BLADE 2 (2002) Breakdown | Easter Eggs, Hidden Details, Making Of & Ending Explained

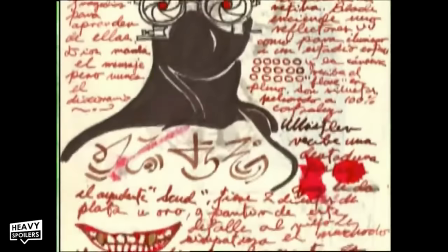8:08 But that facility would soon of course be infiltrated by both Assad and Nissa,
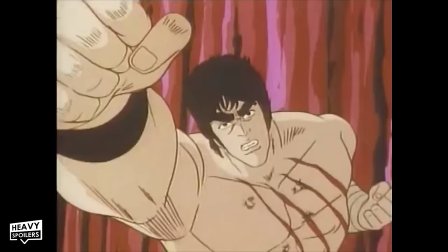8:12 dressed in their cool vampire ninja outfits that Guillermo del Toro designed himself after being heavily inspired by the anime genre.
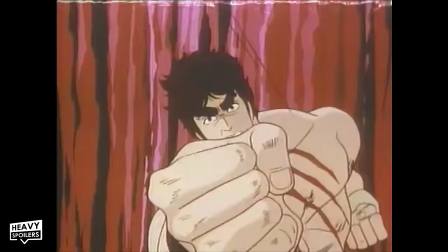8:20 Del Toro has always been a massive fan of Japanese anime, and has gone on record to say that the dope-ass action found in anime is what very much inspired the action sequences of Blade 2.
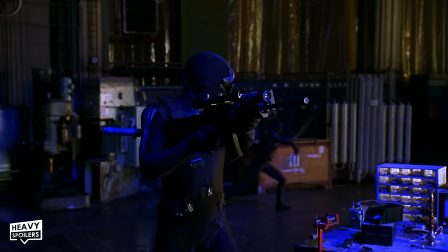8:32 And we actually get slight hints towards Scud's allegiance to the vampires during this ninja infiltration scene.
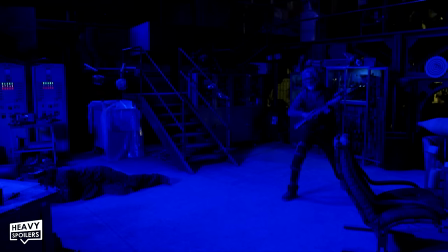8:37 The first time is when Scud licks the blood off of his finger after Whistler busts his face with a gun,
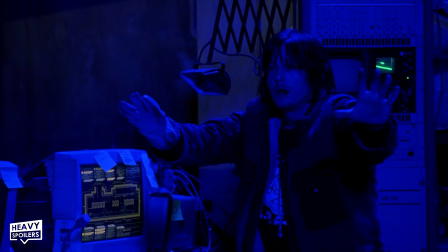8:42 and the second time is when Scud compliments Nissa and Assad's suits in a please don't shoot me,
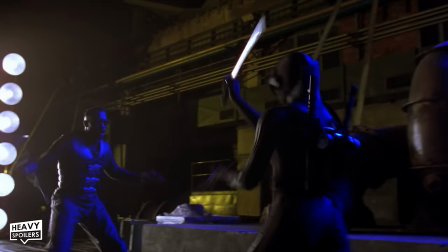8:48 we're on the same side kind of way. I mean, hell, Scud probably even designed those suits for them.
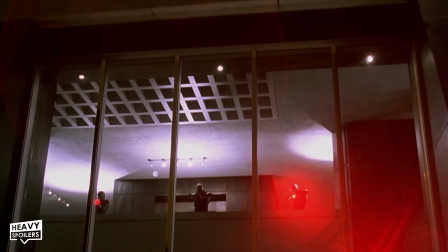8:52 But anyways, after this, Nissa and Assad bring Blade to Damaskino's headquarters at Caliban Industries, with Caliban,
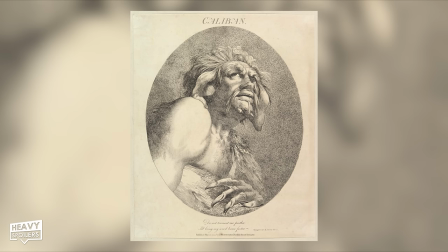9:00 of course, being a reference to the half-human, half-monster hybrid character Caliban from William Shakespeare's play The Tempest.
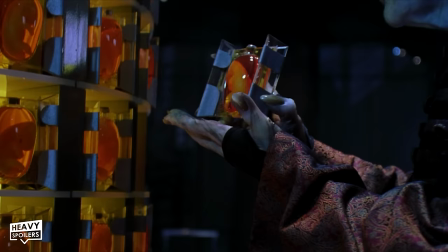9:07 This makes sense as Caliban Industries was secretly making half-vampire,
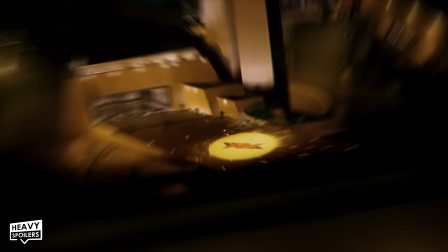9:12 half-monster hybrids with Damaskino's attempts to perfect the vampire genome.
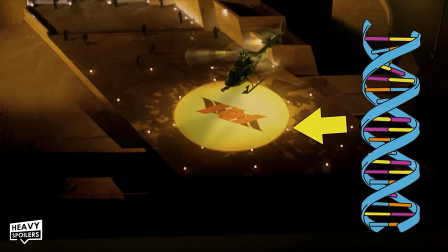9:16 The symbol on the helicopter landing pad even appears to be a double helix to foreshadow Damaskino's those mad science experiments.
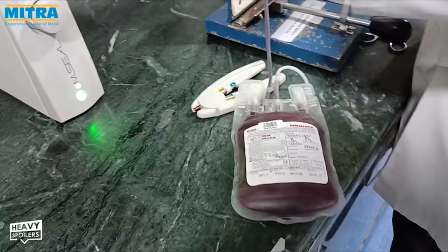9:24 Then a little later after this, Assad introduces Blade to his new team of elite vampire warriors,
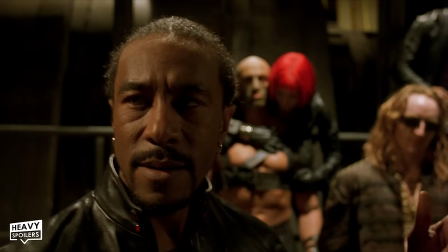9:29 the Blood Pack, which is of course a clever play on the medical blood packs used to store extracted blood.
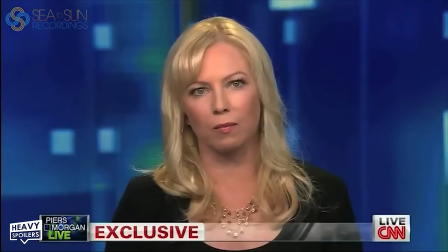9:35 After Assad introduces Daz Crawford's Lighthammer, he quickly introduces Lighthammer's girlfriend Verlaine,
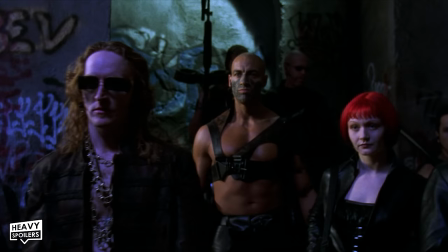9:42 a character that was originally supposed to be played by actress Tracy Lords, as Verlaine was first imagined to be the twin sister of Raquel,
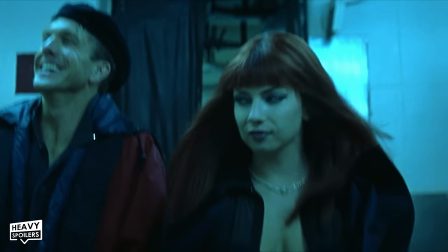9:51 the female vampire from the very beginning of the first Blade film. But the character was then retooled to be played by Marit Vale-Keel.
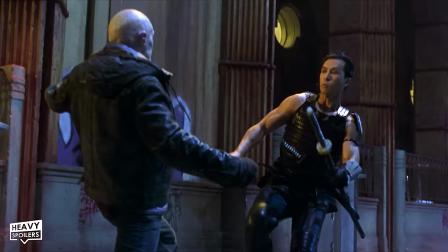9:58 And following Tony Curran's Priest, we are introduced to Snowman as played by martial arts movie legend Donnie Yen,
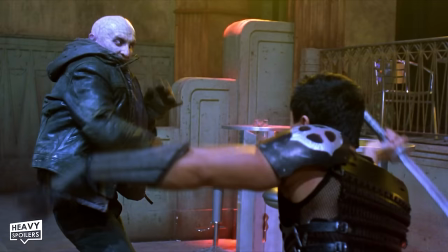10:05 who also served as this movie's fight choreographer. Because, you know, Guillermo del Toro isn't a freaking idiot and knows a goddamn baller when he sees one.
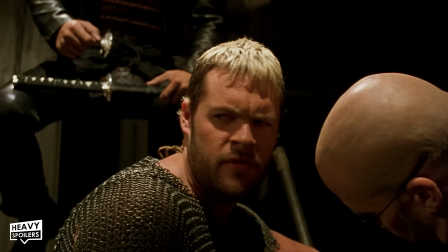10:13 Then after this, we meet Chupa as played by actor Matthew Schultz.
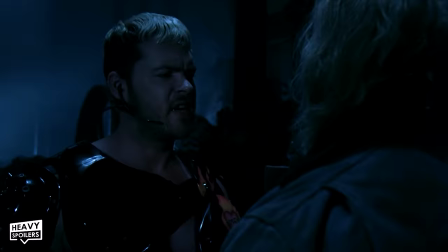10:17 And fun fact about Chupa, dude's name literally means to suck in Spanish, as it is based on the Spanish word chupar.
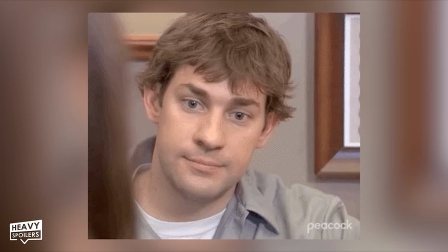10:24 And it's a damn good thing that Chupa's a vampire, because if my name was Suck and I wasn't a vampire,
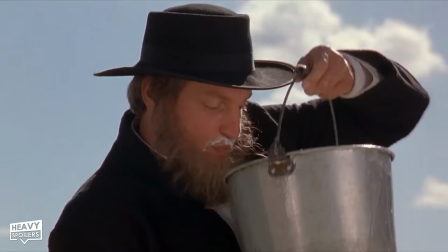10:30 people would probably assume that I was some notorious freak drinking skeet on the streets to make ends meet.
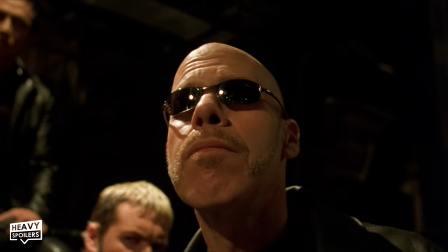10:37 And finally, we meet Reinhardt, played by actor Ron Perlman, an actor who has done a number of projects with Guillermo del Toro.
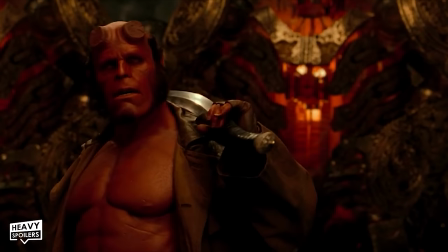10:44 These two are two peas in a pod, man. With the most notable amongst those projects being, of course, as Hellboy in the first two Hellboy movies.
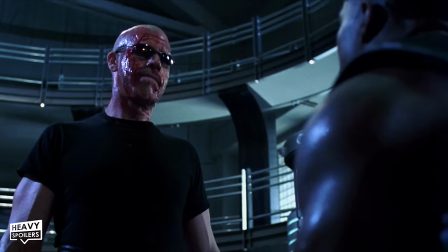10:52 And let me tell you, man, your boy Reinhardt is so damn cool.
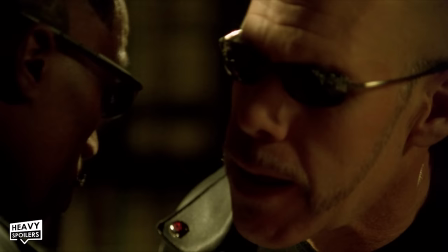10:55 So cool, in fact, that he is the only character who never takes off his sunglasses throughout the entire course of the film, which is kind of nuts.
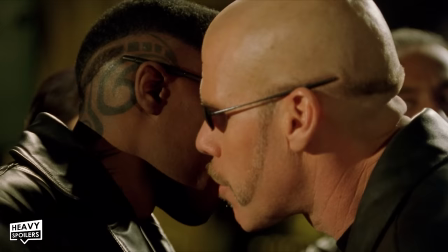11:03 When Blade and Reinhardt have their first face-off upon meeting, Reinhardt asks Blade if he can blush,
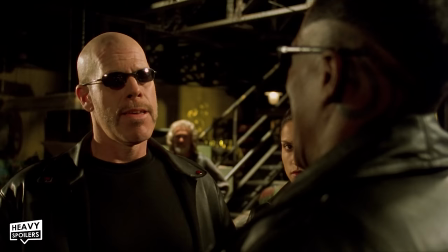11:08 which is actually a racist comment that someone in real life said to Wesley Snipes in the past.
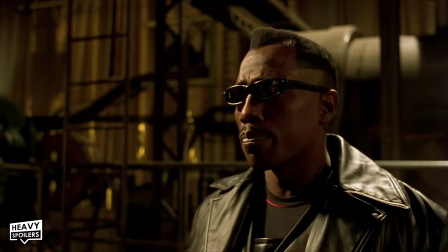11:14 Snipes insisted that this line be included as part of Reinhardt's dialogue in order to help Blade truly despise that character.
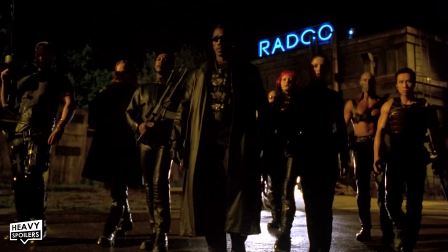11:21 And then later on, while the Blood Pack is doing their cool, badass slow motion walk to the club,
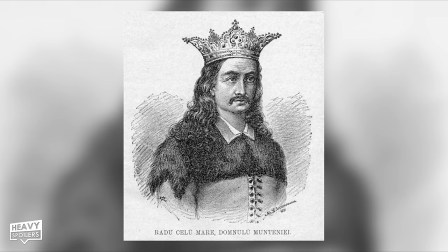11:26 behind them, you can see a giant neon sign with the word Radu on it.
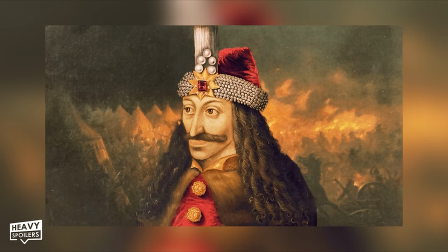11:31 Radu was actually the name of real-life prince of Wallachia, Radu the Handsome, the brother of the ruler of Wallachia, Vlad the Impaler.
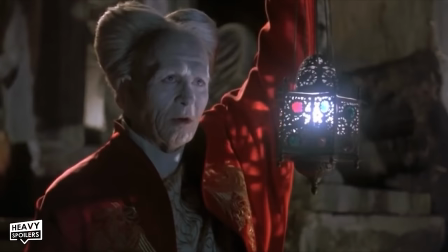11:39 Originally born as Vlad Dracula, Vlad the Impaler has been said to have inspired the creation of Bram Stoker's character, Count Dracula.
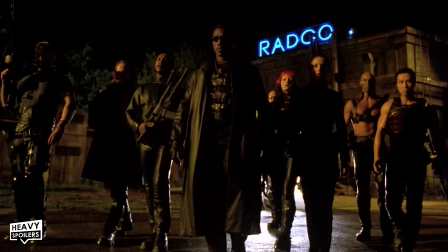11:48 Having the name of Vlad's brother in the background behind Nyssa and this vampire team could have been
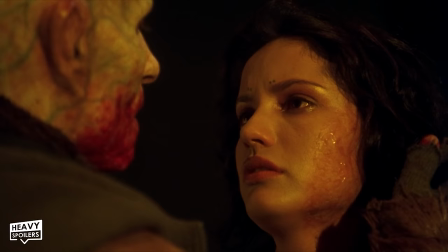11:54 this film's way of teasing the coming revelation of Nyssa's own brother being the main threat of the film.
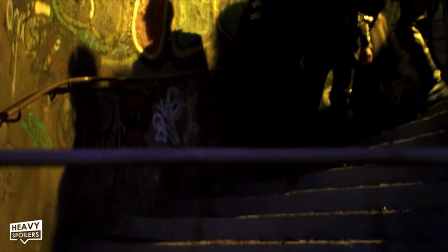12:00 That neon sign flickering red and blue is very likely symbolic of this team-up of the warm-blooded Daywalker with this cold-blooded Blood Pack.